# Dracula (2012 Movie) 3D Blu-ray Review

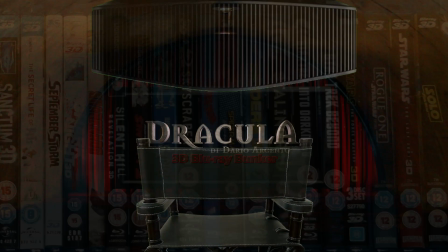(0:04)
Hello and welcome to the 3D Blu-ray Bunker.
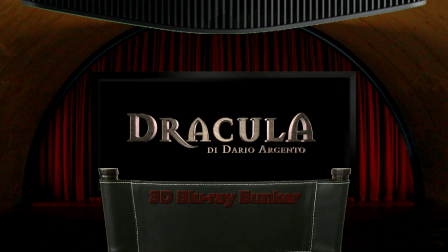(0:07)
This is a place for us die-hard fans of 3D where we exclusively look at 3D Blu-rays, not to review the film, but to almost entirely focus on the quality of the 3D on offer,
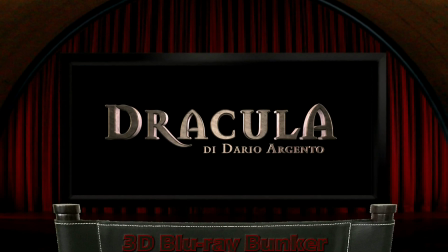(0:16)
with just a short comment at the end about the film itself. And today we're looking at Dracula from 2012.
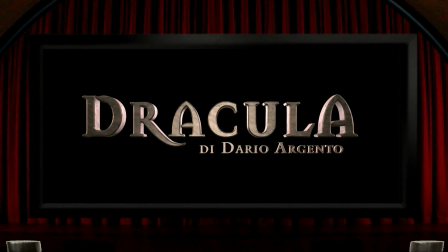(0:21)
This one's from the legendary Italian director Dario Argento. The aspect ratio is 2.39 to 1, and this film was natively shot in 3D.
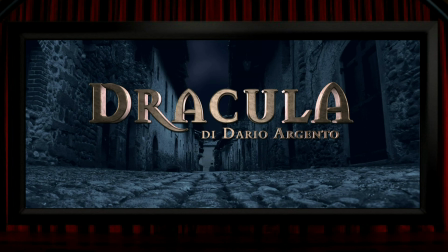(0:30)
I always take the opening shot of a 3D film as a possible indicator of the quality of the 3D to follow, and in this case it's catastrophic, as the entire credit sequence has the left and right eye views transposed, which creates a horrible mess where the credits are sort of stuck somewhere in the middle or behind an inverted image.
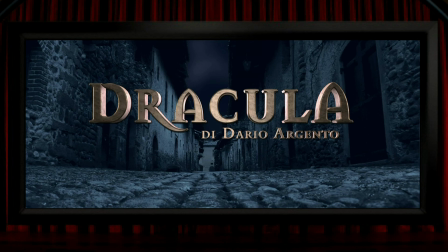(0:47)
You can watch it correctly if you put your glasses on the wrong way around, and if you do that you'll find it's actually perfectly okay. Fortunately, after the credits, that gets sorted out and things are back as they should be.
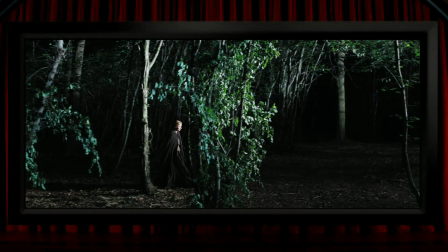(0:59)
And the first giveaway sign that this film was shot natively is this scene, I think, in the woods, where you can see a level of detail in 3D around the leaves that post-converted films just can't achieve.
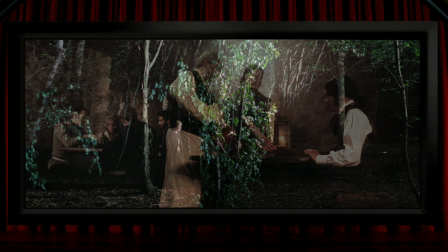(1:09)
And this is a nice and detailed 3D scene. On the other hand, one of the problems shooting natively is reflection conflicts,
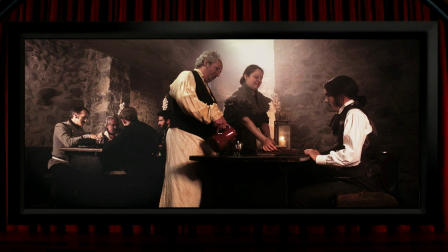(1:16)
like the large table leg on the left of the screen here, which is the left eye view, because in the right eye view, that leg is much darker. And this is something that often happens with shiny black items, where one lens captures reflection off it and the other one doesn't, which tends to immediately draw attention to itself.
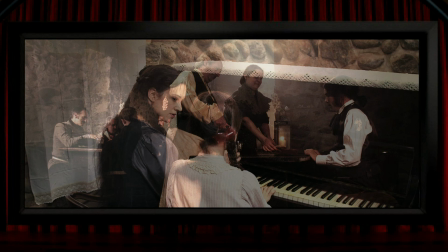(1:33)
So this film made several choices with props and costumes that were prone to this problem,
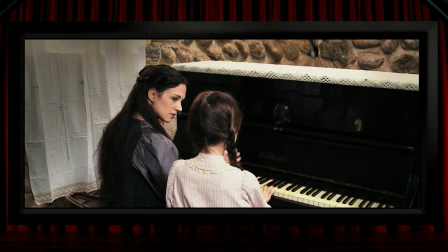(1:38)
like this shiny black piano and the girl's shiny black hair, or the nice shiny black jacket that Dracula's wearing here.
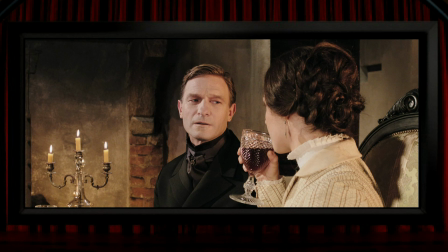(1:45)
All in all, this is really a minor issue, but it's noticeable, and it's probably the worst case of this that I've seen in a 3D film. Actually, the way this reveals itself on screen is the same as if you use that magic eye technique with those spot the difference puzzle pictures,
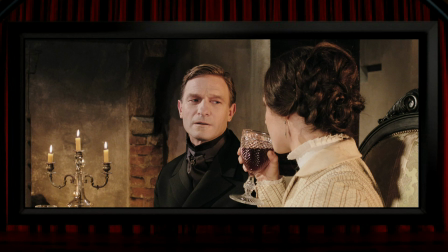(1:59)
when you let your eyes diverge a bit so that each eye is seeing a different image, and the differences when you do that immediately pop off the page.
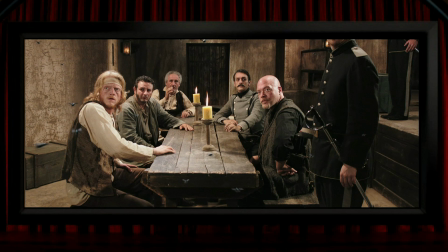(2:06)
There's something similar going on here. For some reason, the flies in this shot only exist in the left eye view. They're just not there at all in the right eye, which is a bit odd. They look great in this shot, though, where there's a load of separation and depth in between them.
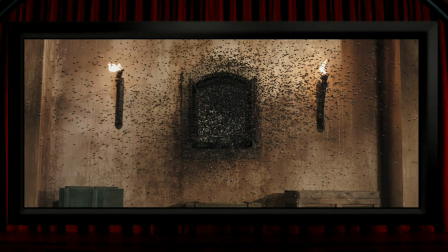(2:19)
And there's also a fly in this shot.
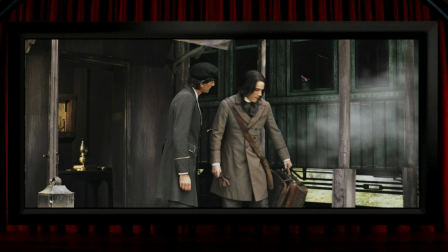(2:21)
It's something you might not immediately see in a 2D view of the scene, but in 3D it would jump right off the screen, which is what it does in this scene. This same shot has another one of the film's odd little problems, which is that the steam, very digital steam,
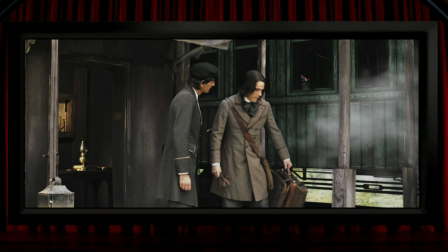(2:36)
is clearly going behind the pillars and Jonathan Harker there, but it's placed in 3D space in front of them. Just a little mistake, but 3D errors like this really do tend to stand out. Anyway, on to some positives, the first of which is that virtually the entire film is very obviously in 3D, right from that inverted credit sequence onwards.
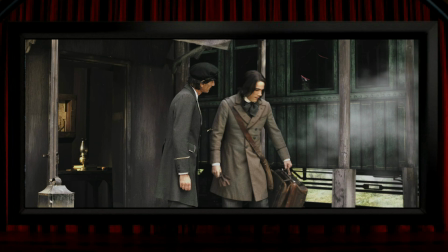(2:55)
I only spotted 2 or 3 2D shots in the film, one of which is this one, which they pretty much fool you into thinking it's 3D, and it's not the only film to do this, but they place the flat image at a depth behind the screen, so that at first glance it looks like it's 3D, and the shot's over before you really get to notice that it wasn't.
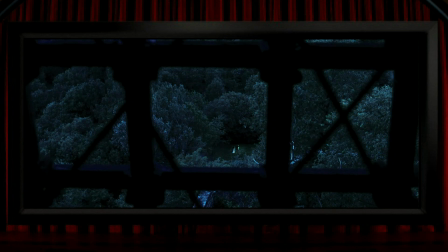(3:13)
This window shot, though, is 2D, and it's placed bang on the level of the screen. But I think it's the only properly flat shot in the whole film. So then, on to the good stuff, and the good stuff here is pretty much everything that I haven't mentioned already. This film really delivers both loads of depth and loads of pop-out. If you like the latter, a few examples are this owl,
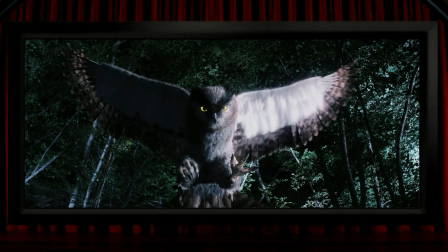(3:34)
which is sensibly shown in slow motion to give the shot a chance to be enjoyed, which is something they do with several of the pop-out moments here, unlike a lot of films where it only lasts a few frames. This bag hanging down when they're testing out the gallows really pops,
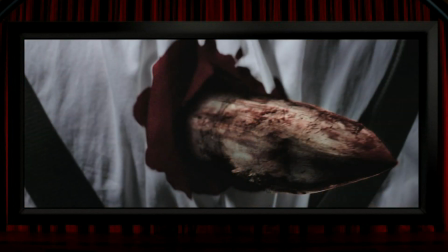(3:49)
as does the obvious and obligatory but very welcome shot of the standard vampire killing tool, and they're sensible enough here to show the stake coming out of the victim's back rather than showing the traditional view of it being plunged in.
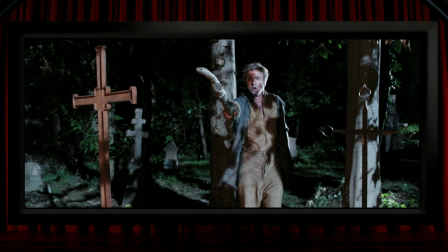(4:02)
Or you've got this fella brandishing a stick at us, and since he's holding it rather than throwing it, the thing's on screen long enough for the effect to work.